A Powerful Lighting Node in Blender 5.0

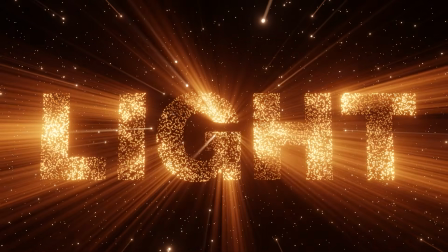0s
How's it going, guys? So today we're going to talk about glow and glare and specifically sunbeams,
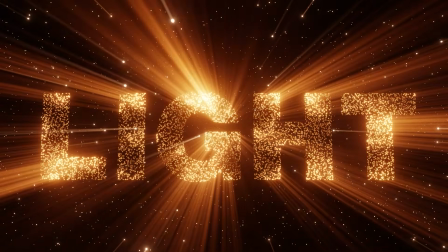6s
and in my opinion, the best way to use it in your motion graphics, how to make it shine.
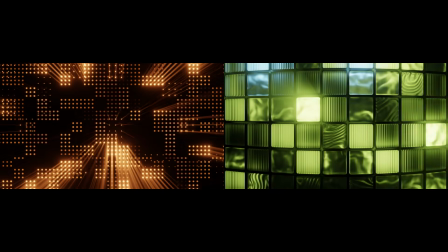10s
Now, I'm showing two animations here, roughly the same concept of lights moving up and down with the camera.
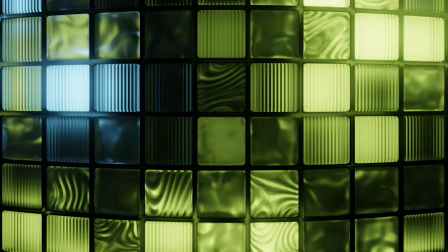16s
Both of them are using the sunbeams, but in completely different ways. One of them, we're going towards subtlety, where you can kind of barely see that we're even using the beams.
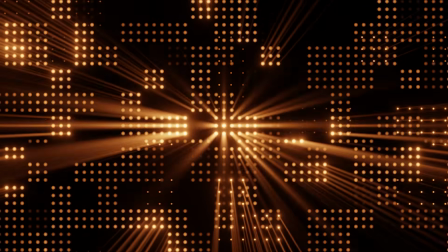25s
And then another one where the sunbeams are basically the full star of the show.
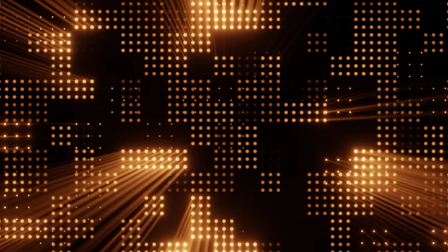30s
It's really going to come down to concept. The concept with the glass bricks, really it's the glass bricks that are shining,
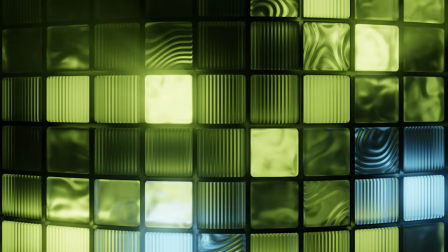36s
and we're merely using the sunbeams as a way to have more fun with the light and add a subtle detail.
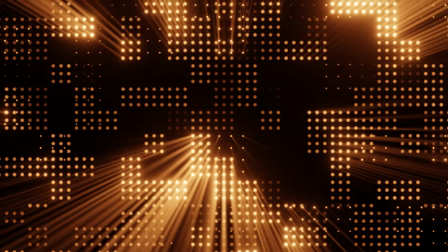42s
With this animation, the animation is almost designed around the sunbeams to really make the sunbeams shine and make them look really cool. So that's something that I'm always thinking about when it comes to using this glare.
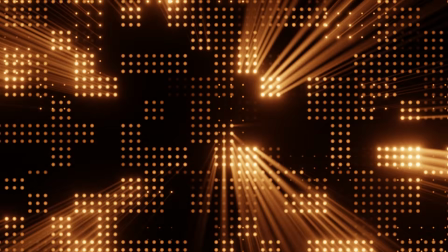54s
So today we're gonna make this animation right here, and we're gonna lean toward really designing an animation around using it.
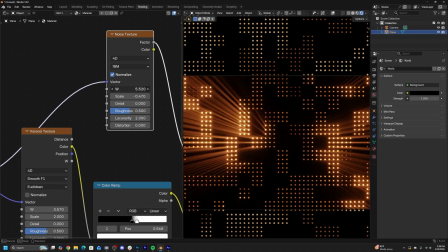62s
So I'm gonna show you guys how I get my glare to look really punchy and how I'm mixing the glare nodes to really make very bright looking glow. If you wanna grab the project file for this tutorial, that is available right now on Patreon, along with a bunch of other exclusive tutorials on Patreon.
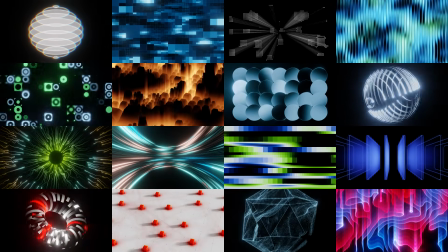78s
Every month, I'm dropping new tutorials, new collections, and a ton of project files.
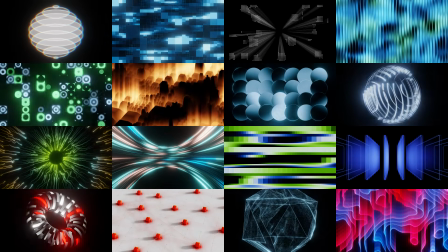82s
So if you want to check that out, that is going to be linked in the description. You can get a discount if you subscribe annually.
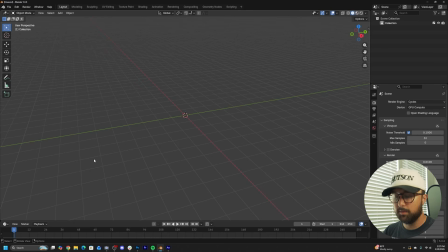88s
With that being said, let's get into this tutorial. All right, first let's start off. Let's hit Shift A. We're going to get a plane.
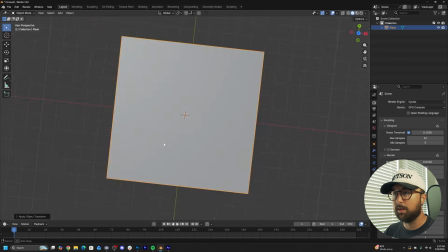94s
I'm going to hit S5, Control A, apply that scale, and this is going to be the canvas for our grid.
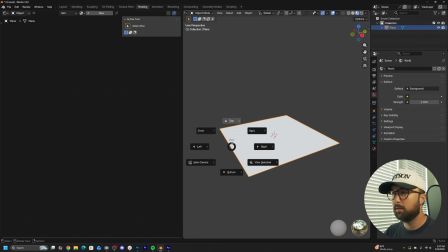102s
So let's hit straight into shading. And I'm just going to look at it from a top view.
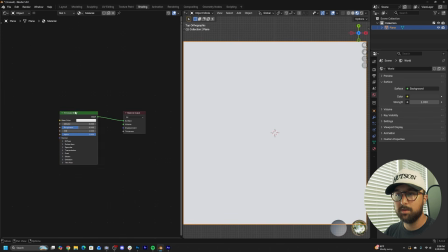107s
And then we're going to click New, and then I'm going to delete the principled, and we're going to get a mix shader.
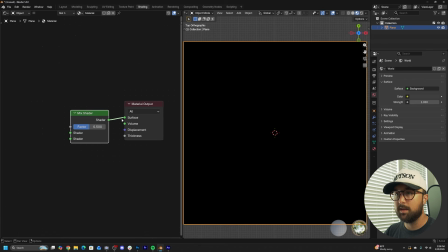114s
So we're going to deal with some transparency. So let's plug this into here, and before we do anything more, let's head to the render properties,
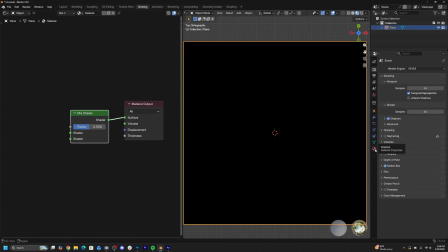122s
switch from cycles to Eevee, and then here in the material section, right here on render method, we need to switch that to blended so our transparency looks good and not grainy. Those are the only little fancy settings we need to do.
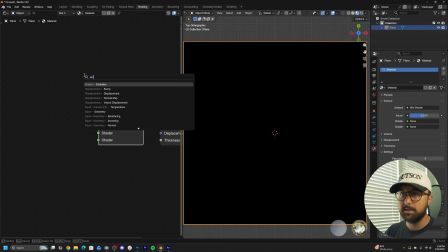135s
So first, let's go ahead and let's hit Shift A. Let's get an emission node and plug that on the bottom.
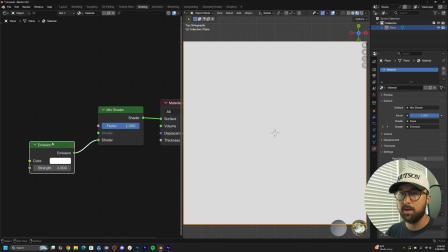142s
He will represent a value of 1. And then let's get a transparent node, plug that on the top shader, and the transparent will represent a value of 0,
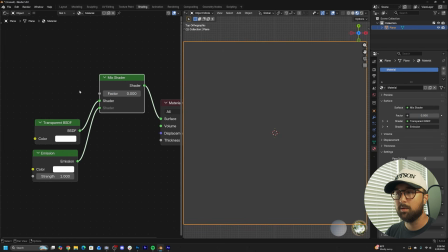152s
so that anything we plug into here, black will represent transparency, white will represent the emission,
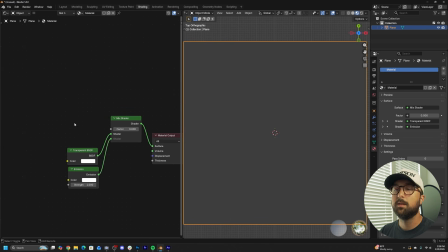157s
and it's really easy to understand from that point. So let's go ahead and create a grid of dots. So the best way to do that is to hit Shift A, get a color ramp, plug that into the factor, and let's get a Voronoi texture.
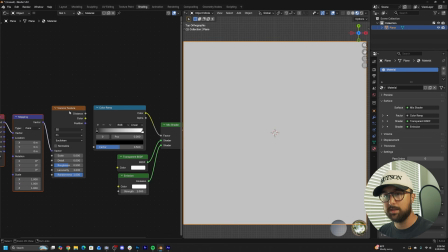172s
And if you have the Node Wrangler add-on enabled, comes with Blender by default, hit Control T or get a mapping and a texture coordinate node and use the object coordinate.
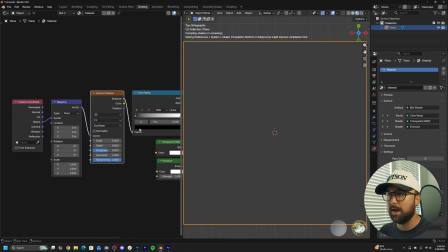181s
So let's plug distance into the factor of the color ramp. And what I'm going to do is bring my randomness to 0.
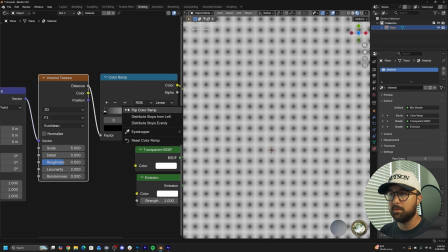187s
And right now the dots are black. All we have to do is hit the drop down, click flip the color ramp, and then if you bring this in, you now have dots.
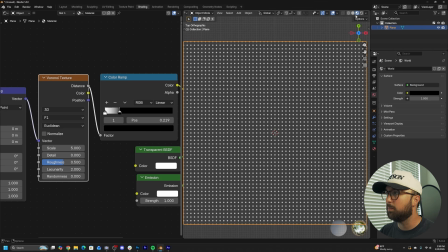196s
Let's go to the world settings and bring that down to black, and then we're just going to click on the render button, and now we have a grid.
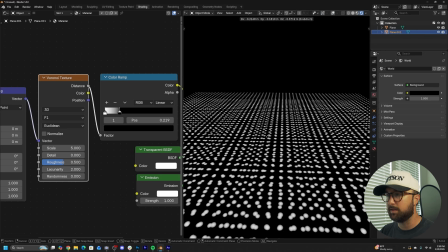203s
And if you want to test out the transparency, hit Shift D, and you can see that same grid beneath it.
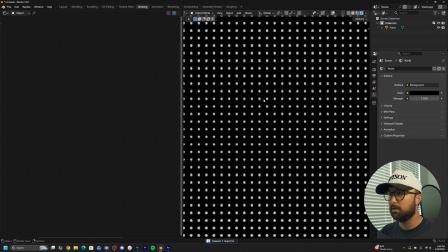208s
So now,
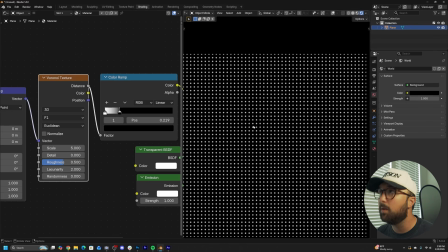209s
let's go ahead and mask out some of these dots to create some style and make it look a little bit more grid-like and a little bit more random. So the way we're going to do that,
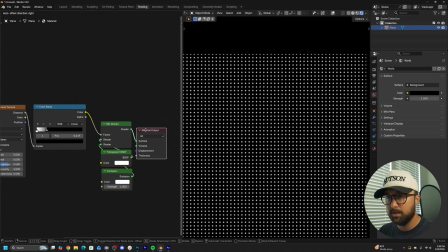218s
I'm actually going to highlight these, I'm going to hit G, and then just move this little section of nodes a little bit more over here.
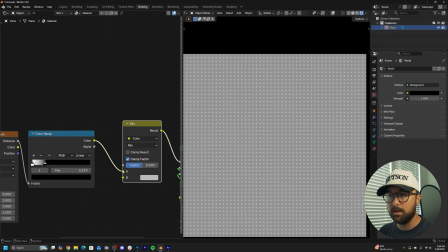225s
Let's get a mix color node, and then plug this into B, and then A will represent 0 or black.
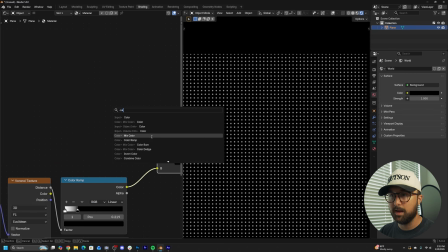234s
And then let's plug in another color ramp and another Voronoi. So plug color ramp right into here.
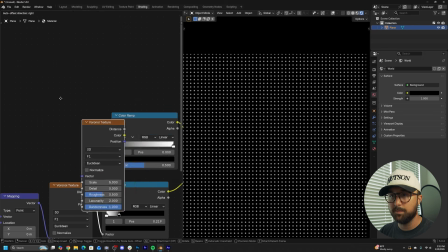239s
Let's get a Voronoi texture, and then I'm going to plug this mapping node into here.
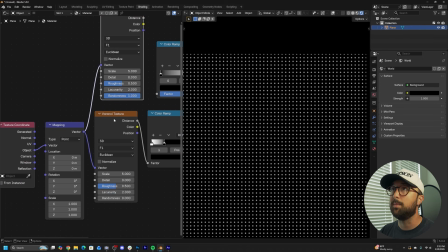244s
Now this Voronoi, I want to make sure things line up, and I'm just going to go off of the settings from my original animation.